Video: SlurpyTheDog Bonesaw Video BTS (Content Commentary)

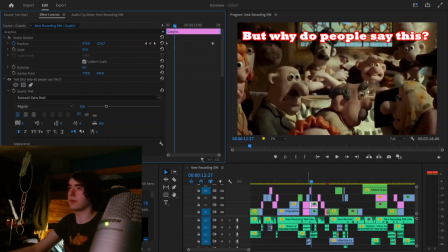[13:22]
um frick what is the font called i should know what the font rockwell extra bold uh font showing up getting rep but why do people say this
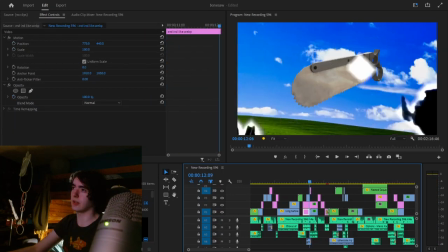[13:30]
and also you can notice here there's a fun little flash effect where the gut the bone saw kind of travels but the guns start glowing up
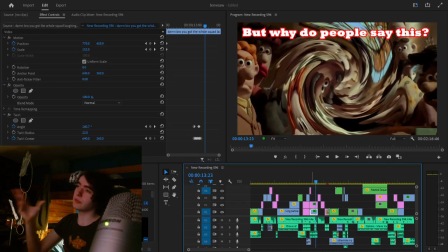[13:39]
and then there's a flash but why do people say this that little swirl was just kind of for extra effect i really was just being extra there i did not need to put that in there at all that was just kind of a dumb thing but i was like you know it'll be funny and i think the what did get a laugh out of it so that was fun that
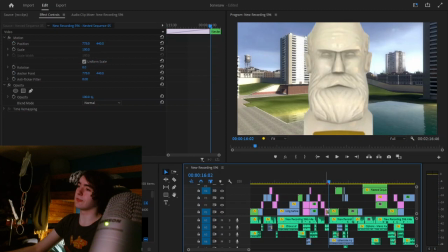[13:58]
was also one of the early fun jokes and i was like oh it's the medic weapons turn him into the stupid saw vow because he got he barely he barely looks like it but whatever and
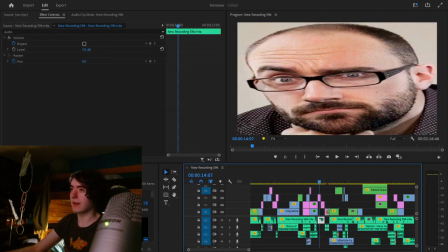[14:11]
i just put gm construct behind him because similar game fun background like little easter egg this is definitely a pretty you know
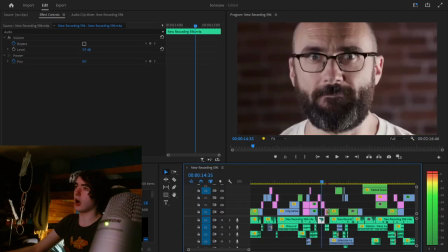[14:20]
i think that's the first point in the video or one of the first points where there's a uh hard cut sometimes you know i just put hard cuts in there i
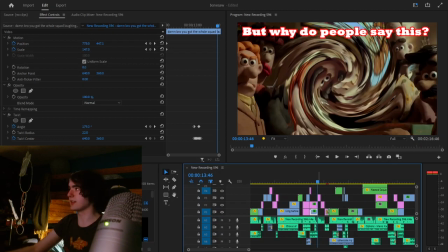[14:29]
definitely think i put more hard cuts as the thing went along because again the majority of this was edited like luckily it was all recorded the majority of this was edited
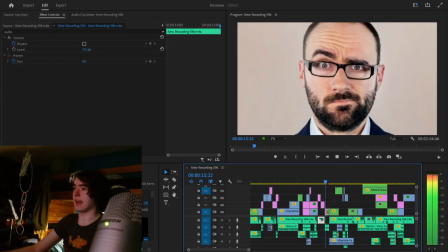[14:38]
in a few hours on a deadline this
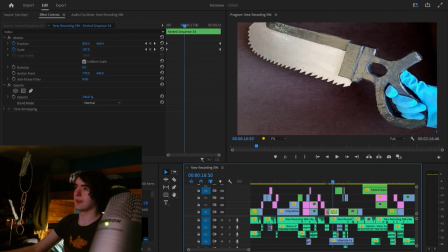[14:43]
yeah like this was edited during the live stream right like all before completely safe
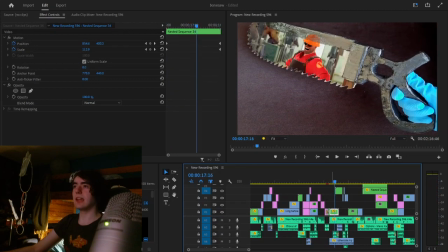[14:48]
this was edited during the live stream and you can see there that's the background from gundam style that's another one of my desktop backgrounds that i just have and i just use and put in my videos the engineer laughing green screen like i it was from a pretty weird video like it
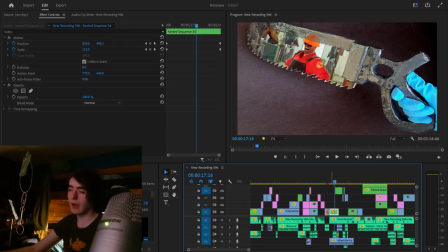[15:05]
It was, like, I think it's all the mercenaries laughing. For some reason, I remember there being something off about that video.
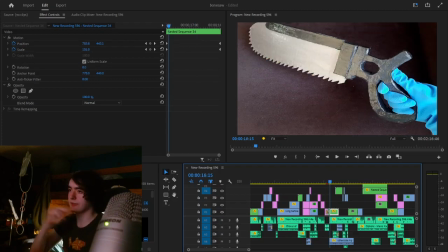[15:12]
I think it's just how they were colored or something. But, yeah, I found this, like, bone saw in real life because I was running out of images of the bone saw online that, like, looked fine.
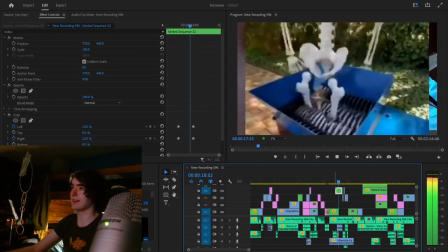[15:21]
I was like, whatever, it would be funny to put something like that in. That was definitely a weaker edit.
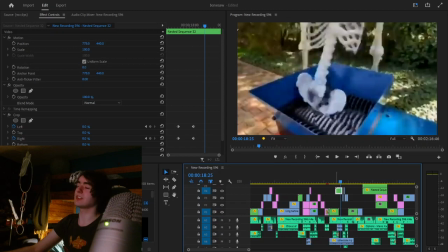[15:26]
That's just, like, nothing happening with sounds over it. Or, actually, no, I didn't even put the sounds over it. That's just a normal, like, video. I don't usually like to do that, but I felt in this place.
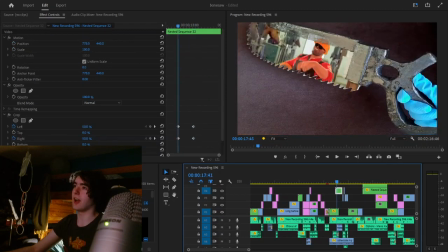[15:35]
It was kind of appropriate It's a it's a pretty stupid cut to like a transition, but it's just whatever
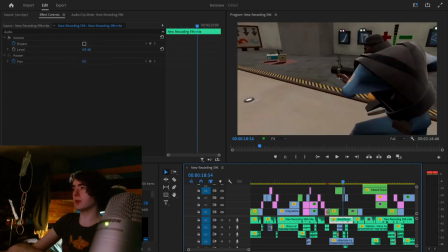[15:45]
Oh, so this was I recorded footage for this video like two hours or I tried to record it three hours But then it took like forever to get OBS to not run like super slowly or not tank tf2 and i changed a bunch of settings but i finally did it and i recorded
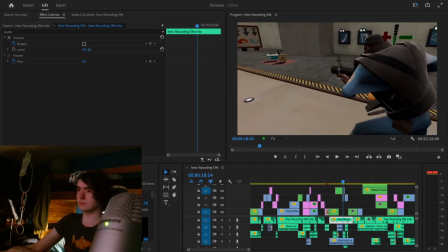[16:04]
myself like beating up some npcs uh on uh you know what is it called uh trackway or tr tr trackway is it i forget it's tr tr runway that's what it is actually i'm not even sure about that
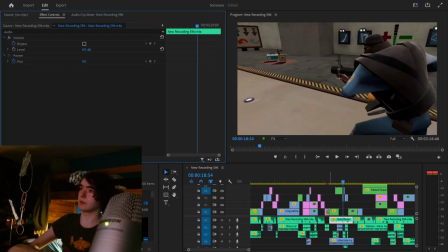[16:23]
um but you know that map the training map everyone's played um if you're even slightly familiar with modifying tf2 um and you know that was just a fun thing put the stupid um happy wheels guy over it because i thought that was appropriate i've used that before
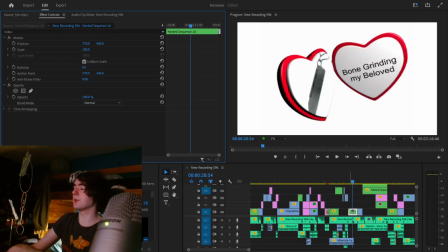[16:41]
you love to see it i love this heart gif i try and put it in a lot of videos because it's funny that's like a real version of the bone saw which is also kind of funny one problem and that's also a fun edit right there too is to go from a normal
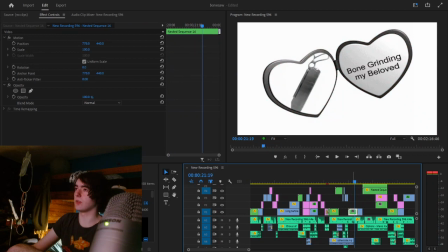[16:58]
thing but then it changes into um it both goes grayscale and it like kind of bounces up and down on the screen that's a fun thing to do one problem
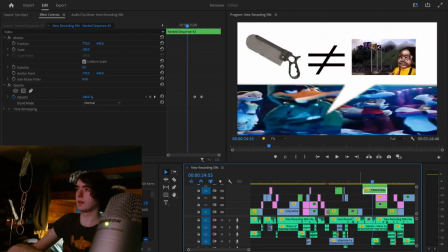[17:07]
according to the entire community the bone saw isn't inherently bad it's just that every other medic and then you know this this speech
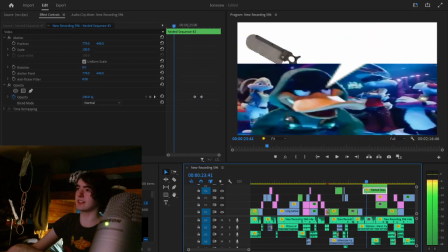[17:16]
bubble edit was is pretty interesting because you see how he gets squished down the speech bubble comes in and
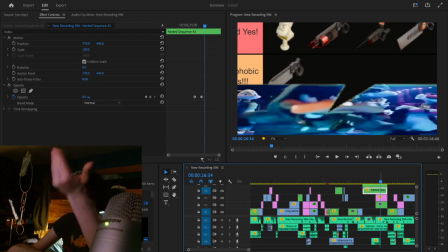[17:22]
then that then like fades in and i also made this tier list like on the stream i made the tier list and then i screenshotted it